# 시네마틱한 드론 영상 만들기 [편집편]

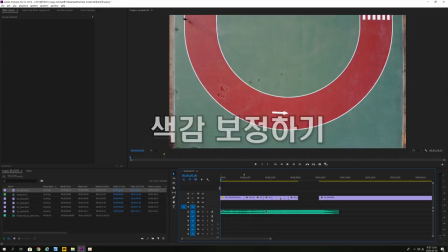[32:47]
일단 이 영상의 색감은 같은 날, 같은 시간대에 촬영한 거기 때문에,
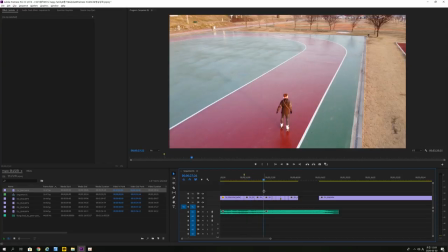[32:55]
컷마다 영상의 색감을 다 넣기는 어려워요.
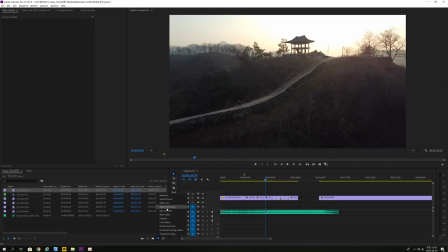[32:59]
그래서 여기 새로 만들기에, adjustment layer, 즉, 조정 레이어라고 해, 한국말로는.
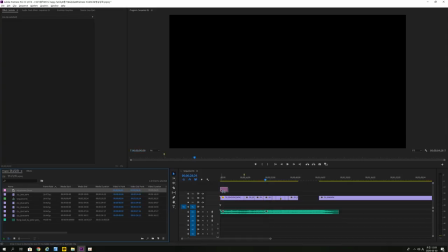[33:06]
이걸 하나 생성해 줍니다. 다음, 끌어서 위에 놔주세요. 다음, 쭉.
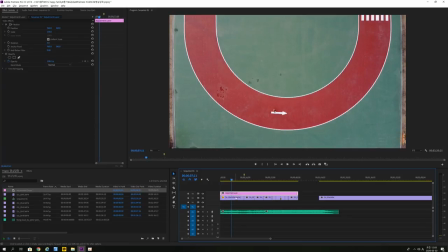[33:12]
그럼 이제 이 조정 레이어에 들어간 색감이 모든 영상에 입혀지는 거예요.
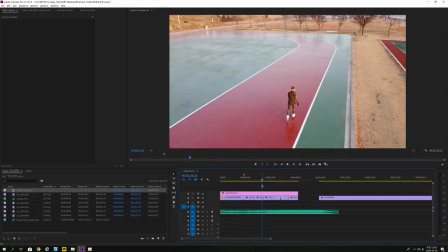[33:19]
만약에 여기 스케이트장이랑 여길 다르게 하고 싶다.
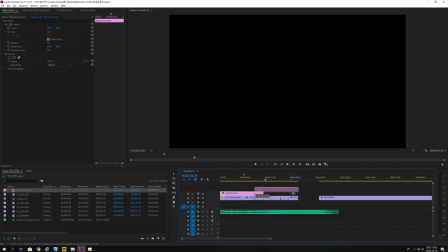[33:23]
그럼 이 조정 레이어를 두 개를 쓰시면 됩니다. 하나 더 만드셔서 얘 따로 넣으시면 되겠죠?
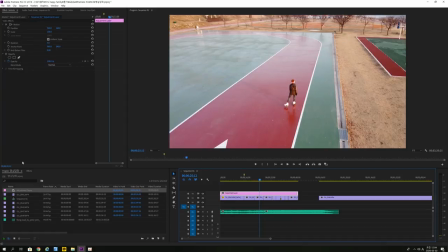[33:31]
자, 일단 하나로 통으로 할게요. 그다음 이 조정 레이어 자체에 효과를 넣는 거예요. 이펙트를 넣으시고요. 비디오 이펙트에서 적당을 비디오 이펙트에서 컬러 컬렉션에 루메트리 컬러라고 있습니다. 루메트리 컬러를 씌워줍니다.
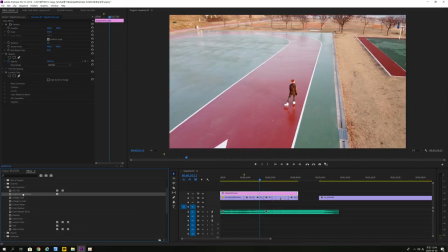[33:51]
그 다음 저는 브라이트니스 컨트라스트도 같이 넣어줄게요. 그럼 왼쪽 위에 이펙트 컨트롤 창에 루메트리 컬러와 브라이트니스가 들어가 있죠?
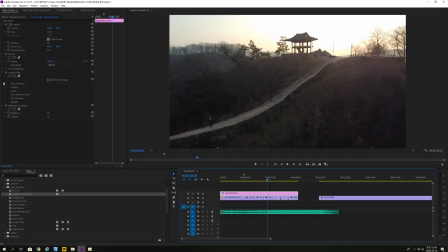[34:04]
요걸 통해서 보는 거예요. 루메트리 컬러에 뭐 베이지 컬렉션에 가시면 진짜 뭐 많은데요.
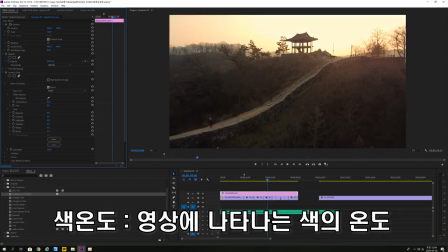[34:12]
템퍼레처, 색온도입니다. 색온도를 올려줘 볼게요. 네. 색온도가 올라갈수록 따뜻한 영상이 되는 거 아시죠?
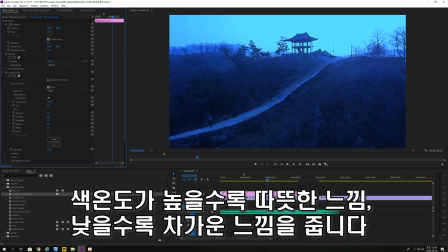[34:20]
색온도가 내려갈수록 차가운 영상이 됩니다.
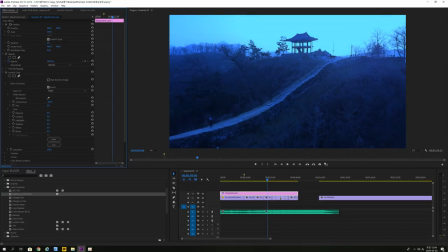[34:24]
내가 의도한 영상에서 내가 이 공산성의 느낌을 좀 차갑게 표현하고 싶다. 그럼 색온도를 낮춰주시면 되고요. 막 극단적으로 낮추라는 게 아니잖아요. 아니에요.
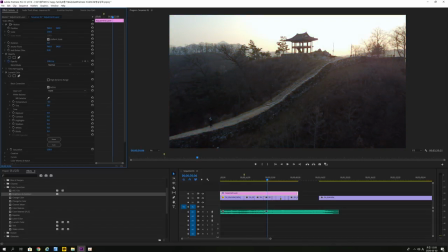[34:35]
조금씩 이렇게 손을 봐달라는 거죠. 아니다. 나는 이날은 따뜻한 느낌을 내고 싶었다. 그럼 색온도를 좀 올려주시면 됩니다. 틴트는 이제 좀말 그대로 틴트에 좀 이쁘장하게 그리고 드르륵한 효과가 들어갑니다. 굳이 안 넣을게요.
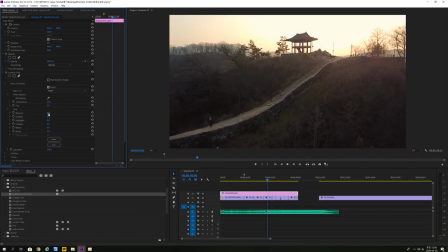[34:54]
이런 식으로 내가 원하는 그런 느낌을 만들어내면 돼요.
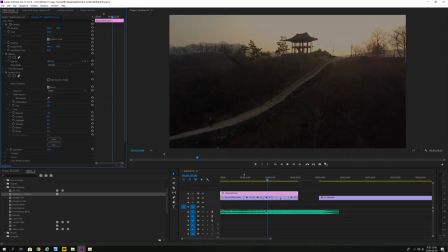[34:59]
노출, 나 밝은 거 하고 싶다, 아니 나 어두운 거 하고 싶다, 만들어내면 됩니다.
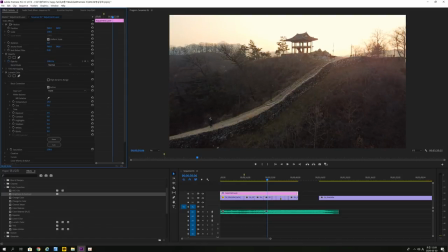[35:03]
네, 영상은 정답이 없어요. 자신이 원하는 대로, 의도한 대로, 이게 자연스럽던 부자연스럽던 내가 의도한 대로만 편집이 된다면 그러면 되는 거예요. 콘트라스트는 이제 대조예요. 얼마나 쨍하게 대비라고 하는 게 낫겠네요.
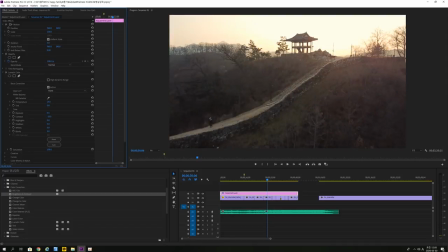[35:22]
낮출수록 대비가 약해지는 거고, 강할수록 좀 쨍한 거고, 대비는 건들지 않겠습니다. 아니 뭐 하이라이트, 섀도우 네, 다 좋은 거고요. 하나씩 쭉쭉 써보시면 될것 같아요.
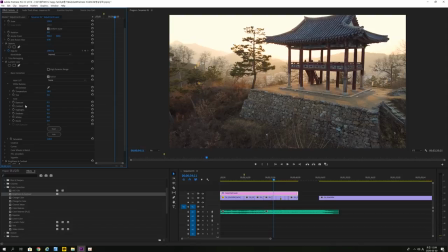[35:36]
주로 제가 세팅하는 거는 색 온도와 노출 약간 손 보고요. 대비, 그다음에 채도 요 정도 손 보고, 그 외에 좀더 디테일하게 만지겠다 하면은 이 커브 값을 좀더 봐주는 편입니다.
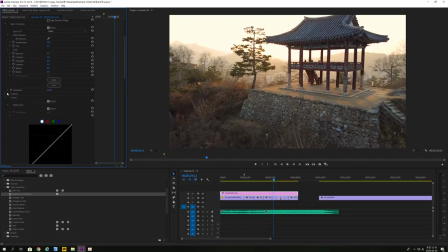[35:53]
그래서 이제 뭐 색감 같은 경우는 본인이 좋아하는 색감이랑 그런 느낌이 다 다르기 때문에 이게 뭐 정답이 뭐다라고 할 수는 없을 것 같아요.
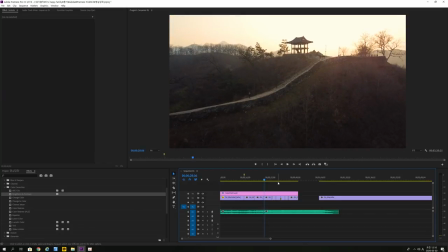[36:04]
그래서 이제 색감 보정한 내용을 통해서 색감 보정한 후의 영상을 보시면
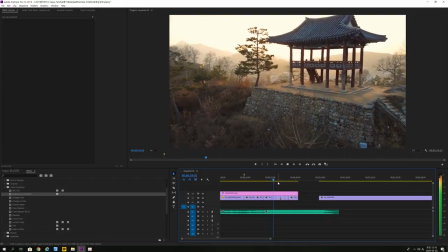[36:13]
좀더 이제 따뜻한 느낌을 입혔어요.
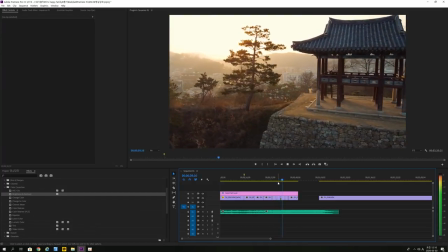[36:20]
들어갔고,
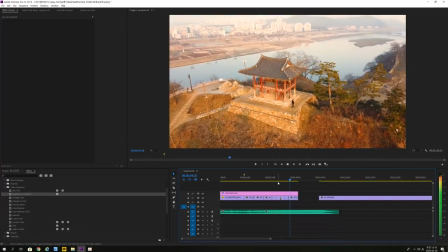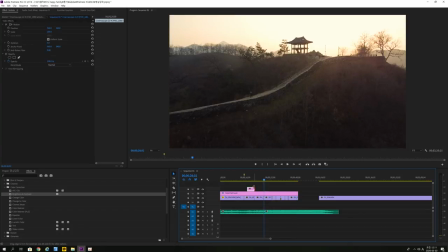[36:30]
여기 약간 노출이 많이 됐네요. 네, 이렇게 하고 나서 요런 프레임 하나 걸어주시면, 프레임?
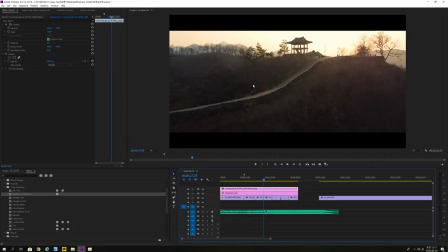[36:38]
네. 이제 화면 비율이 영화처럼 되죠. 그래서 좀더 시네마틱한 느낌을 낼 수가 있습니다. 요거는 이제 비디오 클래스에 하전님이 올려주신 그런 파일인데, 요거는 본문에 제가 링크를 걸어드릴게요. 가서 다운받으셔서 쓰시면 될것 같습니다.